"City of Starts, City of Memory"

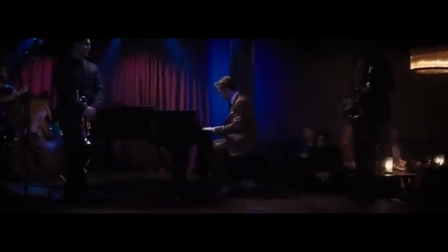The final sequence of La La Land offers one of contemporary cinema's most striking visualizations of nostalgia. To understand how the film uses this sequence to evoke both the character's past era and the collective past era of classical Hollywood, Svetlana Boym's distinction between restorative and reflective nostalgia is especially useful. Boym describes restorative nostalgia as a desire to reconstruct the lost home.
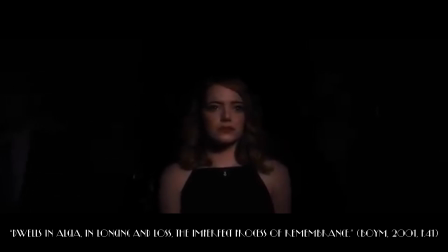Reflective nostalgia, on the other hand, dwells in algia, in longing and loss, the imperfect process of remembrance, accepting the past can't be restored.
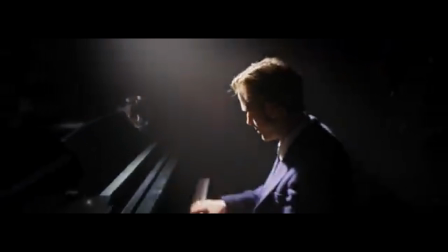The final sequence in La La Land contains both impulses,
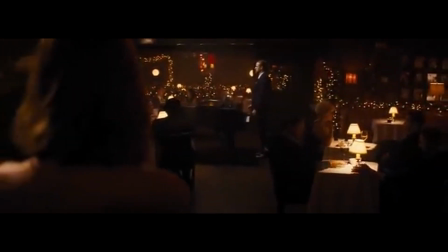as it lifts the audience out of the present and plunges them into an alternative history where Mia and Seb never separate and achieve their ambitions without sacrifice.
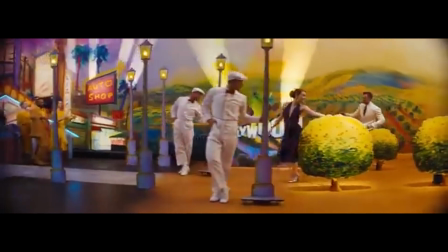The alternative story world demonstrates restorative nostalgia as it reconstructs the golden age of Hollywood.
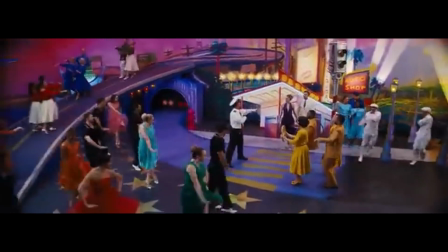Saturated colours allude to the era's Technicolor palette, while the mise-en-scene of painted backdrops and studio-style streets create a perfectly crafted Hollywood set.
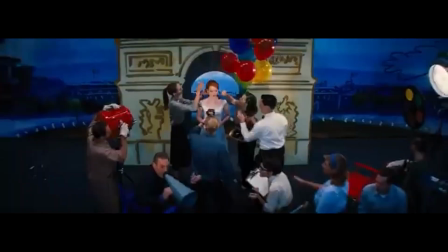Through intertextual references, the montage functions as a pastiche of old Hollywood musicals such as Funny Face and Broadway Melody of 1940.
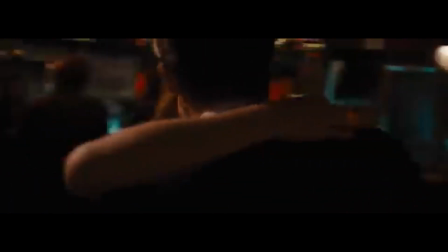The film does not simply remember the past, but actively remakes it, reviving cinematic languages that feel lost in contemporary filmmaking.
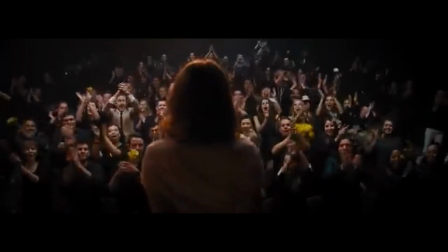Within this alternative world, the conflicts in Mia and Sebastian's relationship vanish alongside any traces of temporal decay,
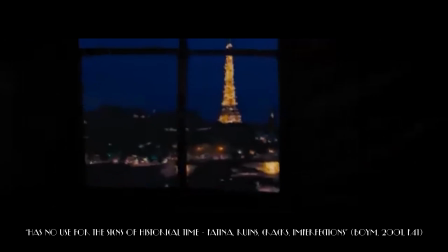exemplifying Boym's claim that restorative nostalgia has no use for signs of historical time, patina, ruins, cracks,
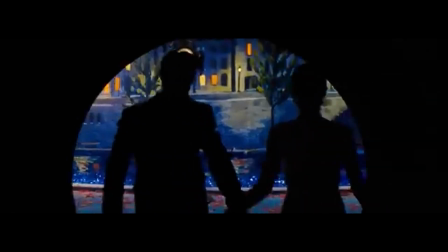imperfections. However, La La Land reveals a more complex relationship between restorative and reflective nostalgia.
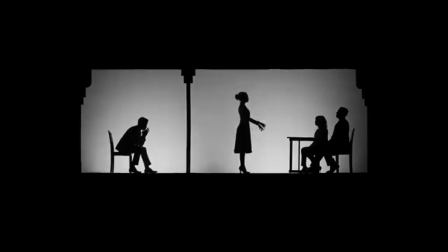The sequence draws on the earliest forms of cinema, referenced in silent film through the absence of dialogue,
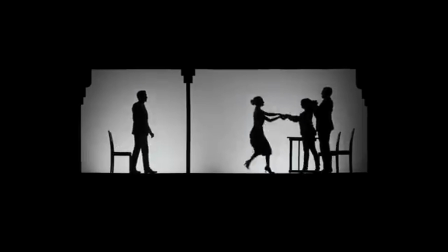the use of non-diegetic music, vignette transitions, and chiaroscuro cinematography.
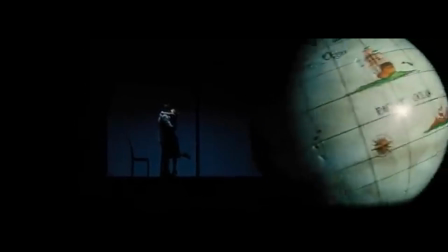These elements create an aesthetic tension with the later Hollywood conventions, highlighting the film's layered engagement with cinematic history.
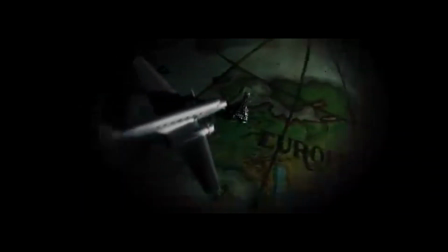Rather than representing a single historical era, the montage borrows freely from multiple periods, collapsing them into a unified impression of Hollywood's past.
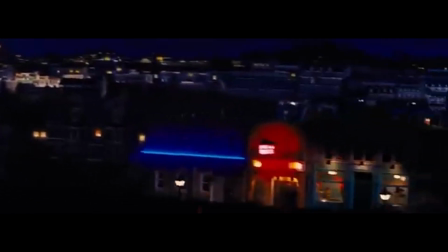This mirrors the alternative narrative of Mia and Sebastian's relationship, which is also inaccurate and fantastical.
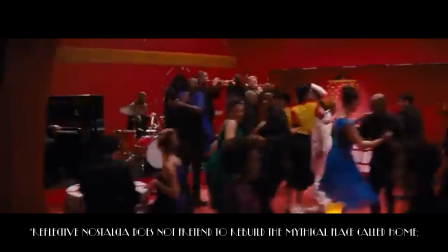Boym notes that reflective nostalgia does not pretend to rebuild the mythical place called home. It is enamoured of distance, not of the reverent itself. This resonates with La La Land's decision to reconstruct classical Hollywood, not as a historical reality, but as a symbolic template for Mia and Sebastian's idealised life.
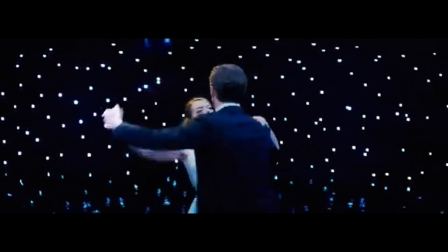Drawing on the era's characteristic optimism, aspirational mood, and emphasis on happily ever after endings, the film uses a shared cultural memory of Hollywood to create a memory space which externalises the couple's desires,
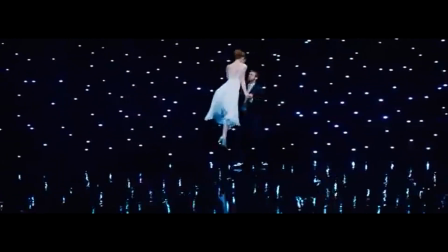thus turning a collective cinematic past into a personal, reflective fantasy.
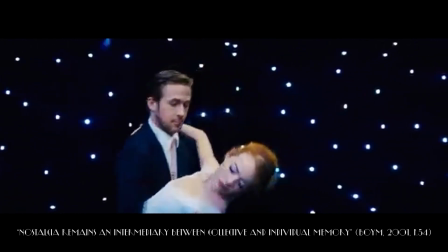This illustrates Boym's claim that nostalgia remains an intermediary between collective and individual memory. The sequence then adopts the visual language of home movies, introducing grainy, handheld footage reminiscent of Super 8 film. The moment breaks from the grandeur of Hollywood and focuses on the intimacy of personal memory making,
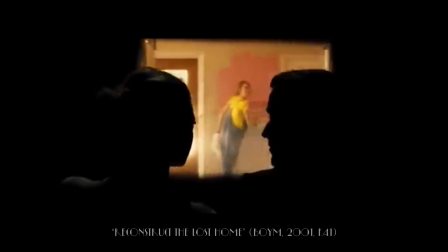reflecting more than ever how restorative nostalgia tries to reconstruct the lost home, or one that never existed.
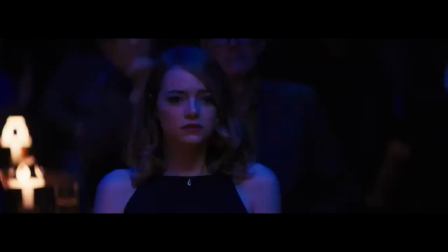The power of the sequence lies not only in its idealisation. The montage is framed by the reality of the couple's present lives.
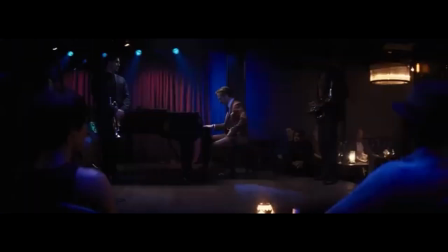Though successful, Mia is married to someone else, Sebastian remains alone, and their shared past exists only as a fantasy. Here the film removes musical theatrics, uses steady camera movements and a subdued diegetic piano score,
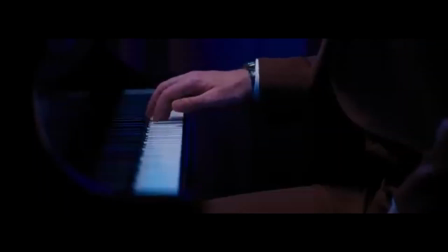and adopts a cool, deep palette to ground the audience back in reality.
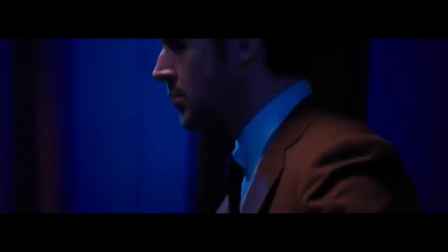This framing reorientates the viewer towards reflective nostalgia, dwelling in the character's longing and loss.
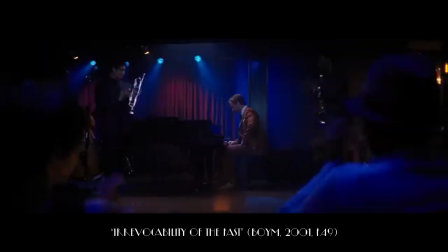The cut back to Mia in the audience foregrounds what Boym calls the irrevocability of the past, revealing the memory not as a recovered truth, but as emotional speculation.
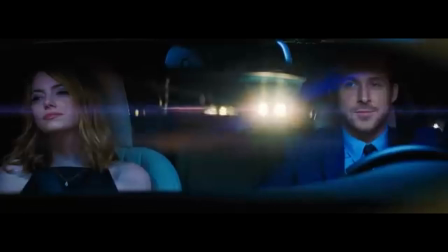Boym argues that only false memories can be totally recalled, suggesting that the vivid reconstructions signal not authenticity, but loss.
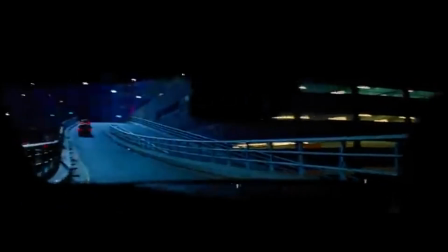It is the life they could have lived, maintained in perfect detail because it never had the chance to fracture. This aligns to Boym's understanding of reflective nostalgia as a form of mourning, connected to the loss of a loved one or the loss of sub-abstraction.
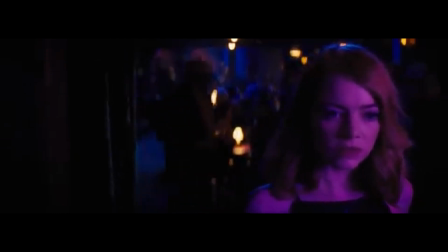La La Land's finale processes the loss of both a loved one and the abstraction of an imagined past and future.